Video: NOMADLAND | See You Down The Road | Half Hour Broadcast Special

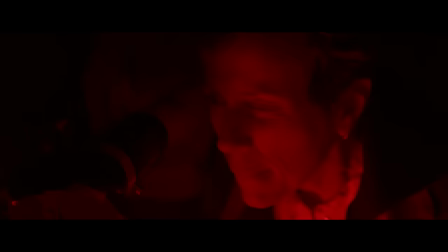483s
Chloe, when I watch these beautiful montages, which tell us so much about Fern's life and the way that she's existing day to day, I think to myself,
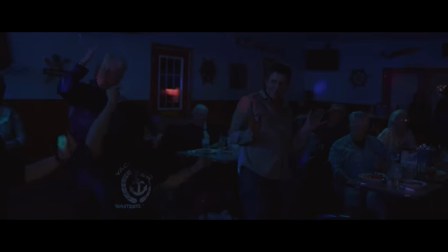492s
I'm curious to know So if you had all of that kind of planned out almost like in a storyboard form or was it more of a
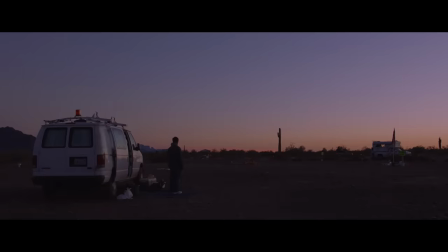499s
question of shooting as much as you could and then dealing with all of that in the editing room and putting it all together then?
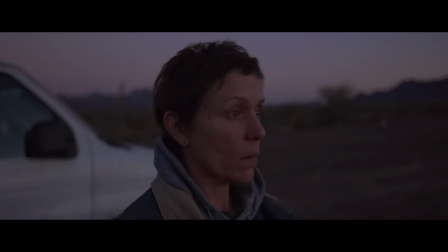506s
It was 50-50.
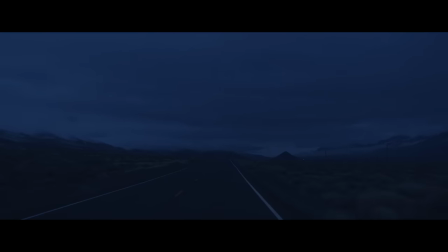508s
We knew from very early on that it's going to be not just a passing through space but also time.
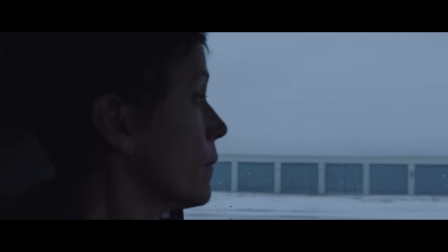516s
We scheduled the production according to the season. The palette of the location changes.
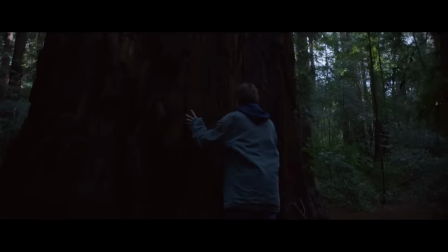521s
You know, snow, desert, redwoods, badlands.
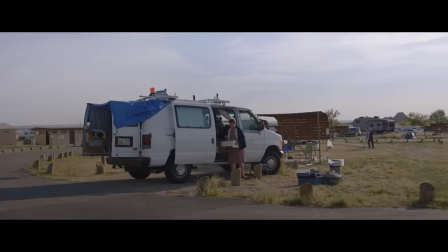527s
In the edit, he's trying to figure out how to make us to feel like a year has passed with those little shore montage.
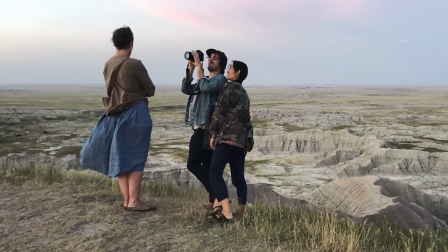535s
And then once we got there, it's really up to Josh to find the most iconic image that can represent that place. Josh, when I watch the scenes in the van, And I think to myself, how did you even do that?
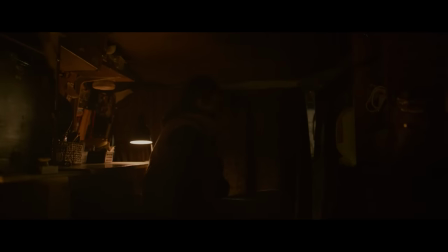550s
How many crew members could you fit in that van to get everything done that you needed to do? Yes, it was quite a squeeze.
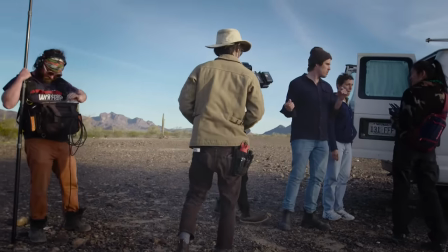559s
Yeah, I mean, thank goodness the cameras are growing smaller and smaller nowadays and the technology is there to get cameras into,
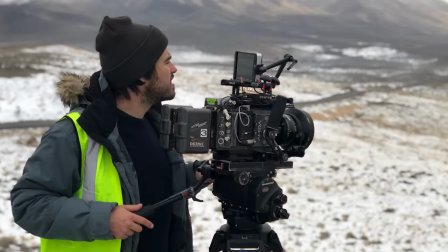567s
you know, different environments and places in ways that you haven't seen before.
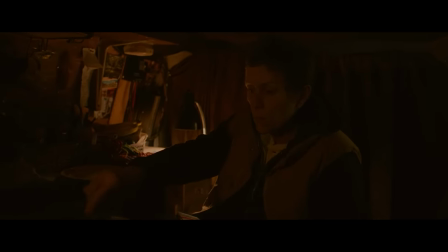575s
Shooting inside Vanguard was the most of the experience really it seems it feels like most of my memories like me and Fran doing a sort of
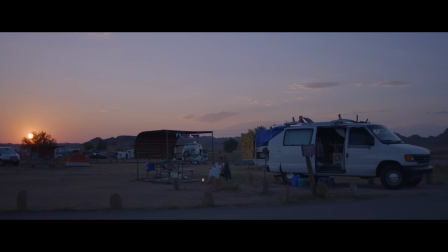583s
do-si-do inside the van and cursing ourselves that we didn't build one on a stage or something but you know hopefully there was an authenticity to
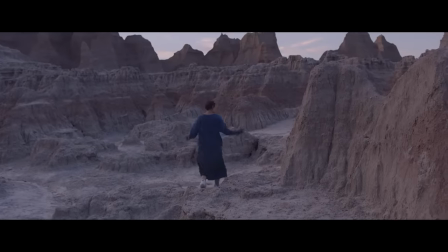592s
shooting in those real places.
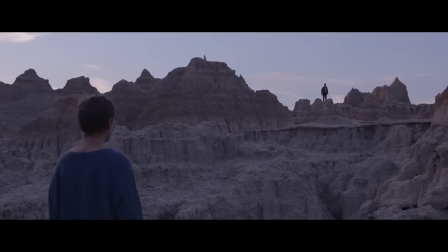598s Find anything interesting? Rock!
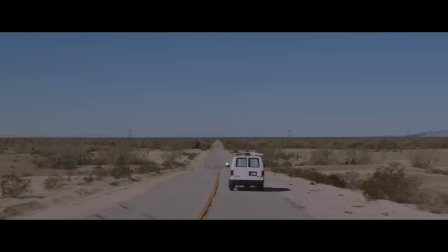603s
One of the most interesting things about the life of the van dwellers is that it is nomadic and they travel from season to season
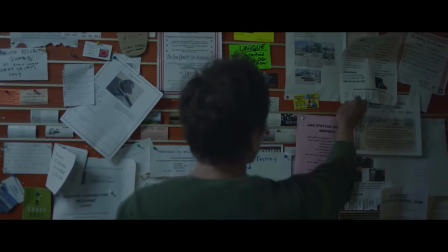612s
and from job to job.
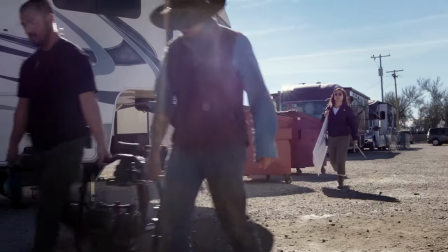616s
To produce something like this is extremely difficult so at the very beginning I needed them to
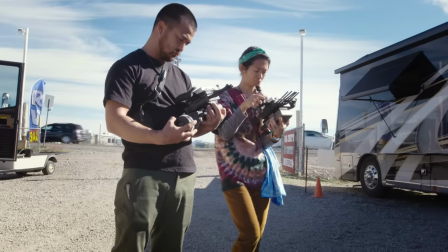621s
tell me what kind of parameters am I working in just talking about what's possible.
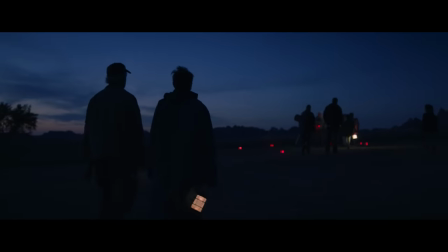626s
We've shot in so many different locations so many different environments just sort of ready to adjust to whatever comes along.
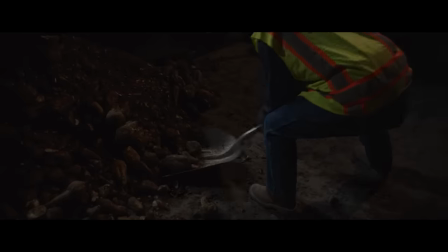633s
Filming with, you know, real nomads. Filming with real beet farmers in Nebraska.
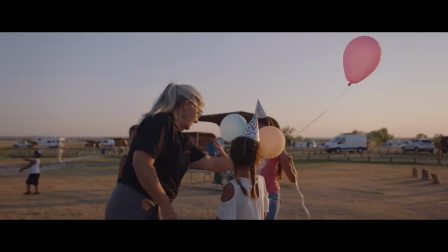639s
Filming with real campers and following this character of Fern as she navigates this world.
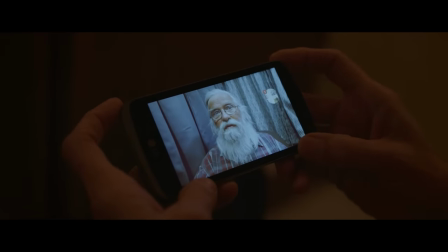645s The RTR is a boot camp for beginner nomads.
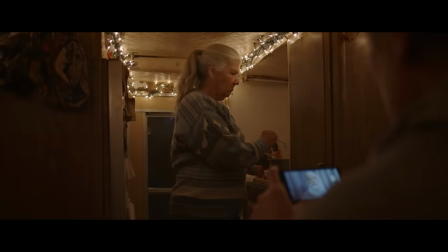650s What's RTR stand for? Rubber Tramp Rendezvous.
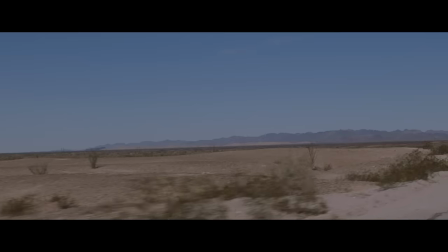654s It is in Courtside, Arizona out in the middle of the desert on BLM land.
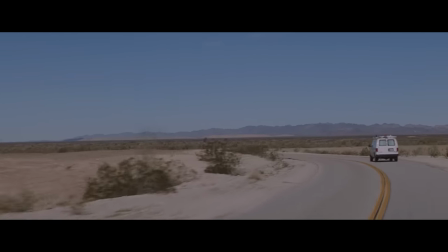659s You should come.
We're just trying to kind of discover, you know, life through this character's eyes.
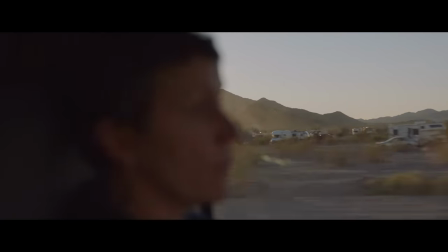666s
The camera's there as a sort of witness to that.
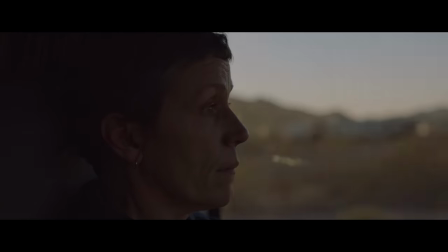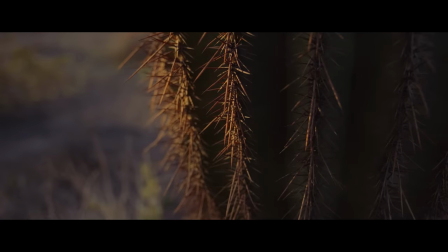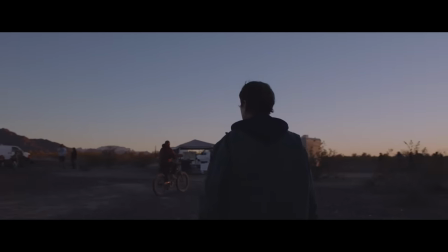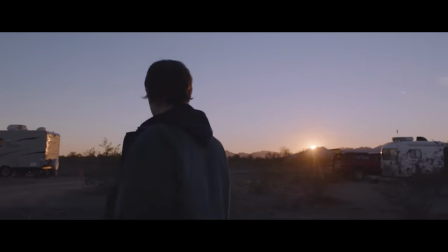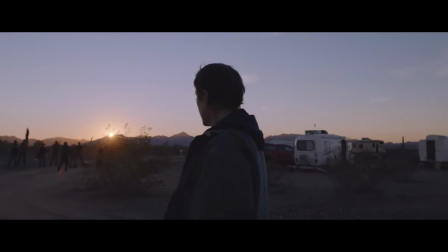698s
Joshua, that tracking shot seems like it's so organic and effortless,
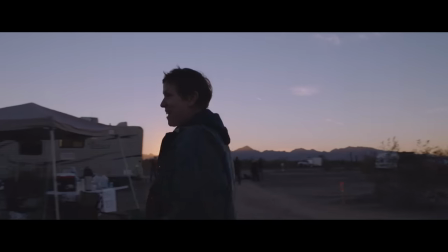704s
but my understanding is that it was actually quite complex. Can you tell me about everything that went into getting that right?
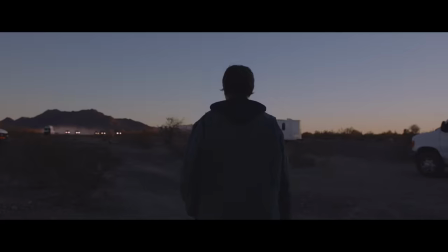712s
Yeah, I mean, I think it's a great shot to focus on in terms of what everyone did,
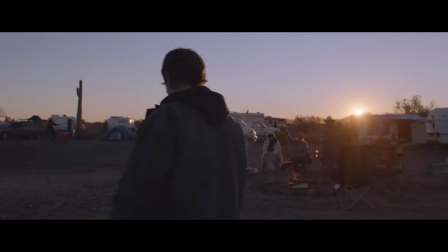718s
the whole crew who were a part of like creating something that feels organic, like it's happening spontaneously,
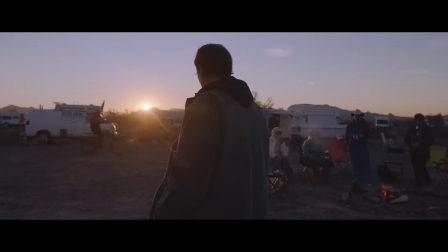724s
yet we're capturing it with a more sort of cinematic gaze somehow.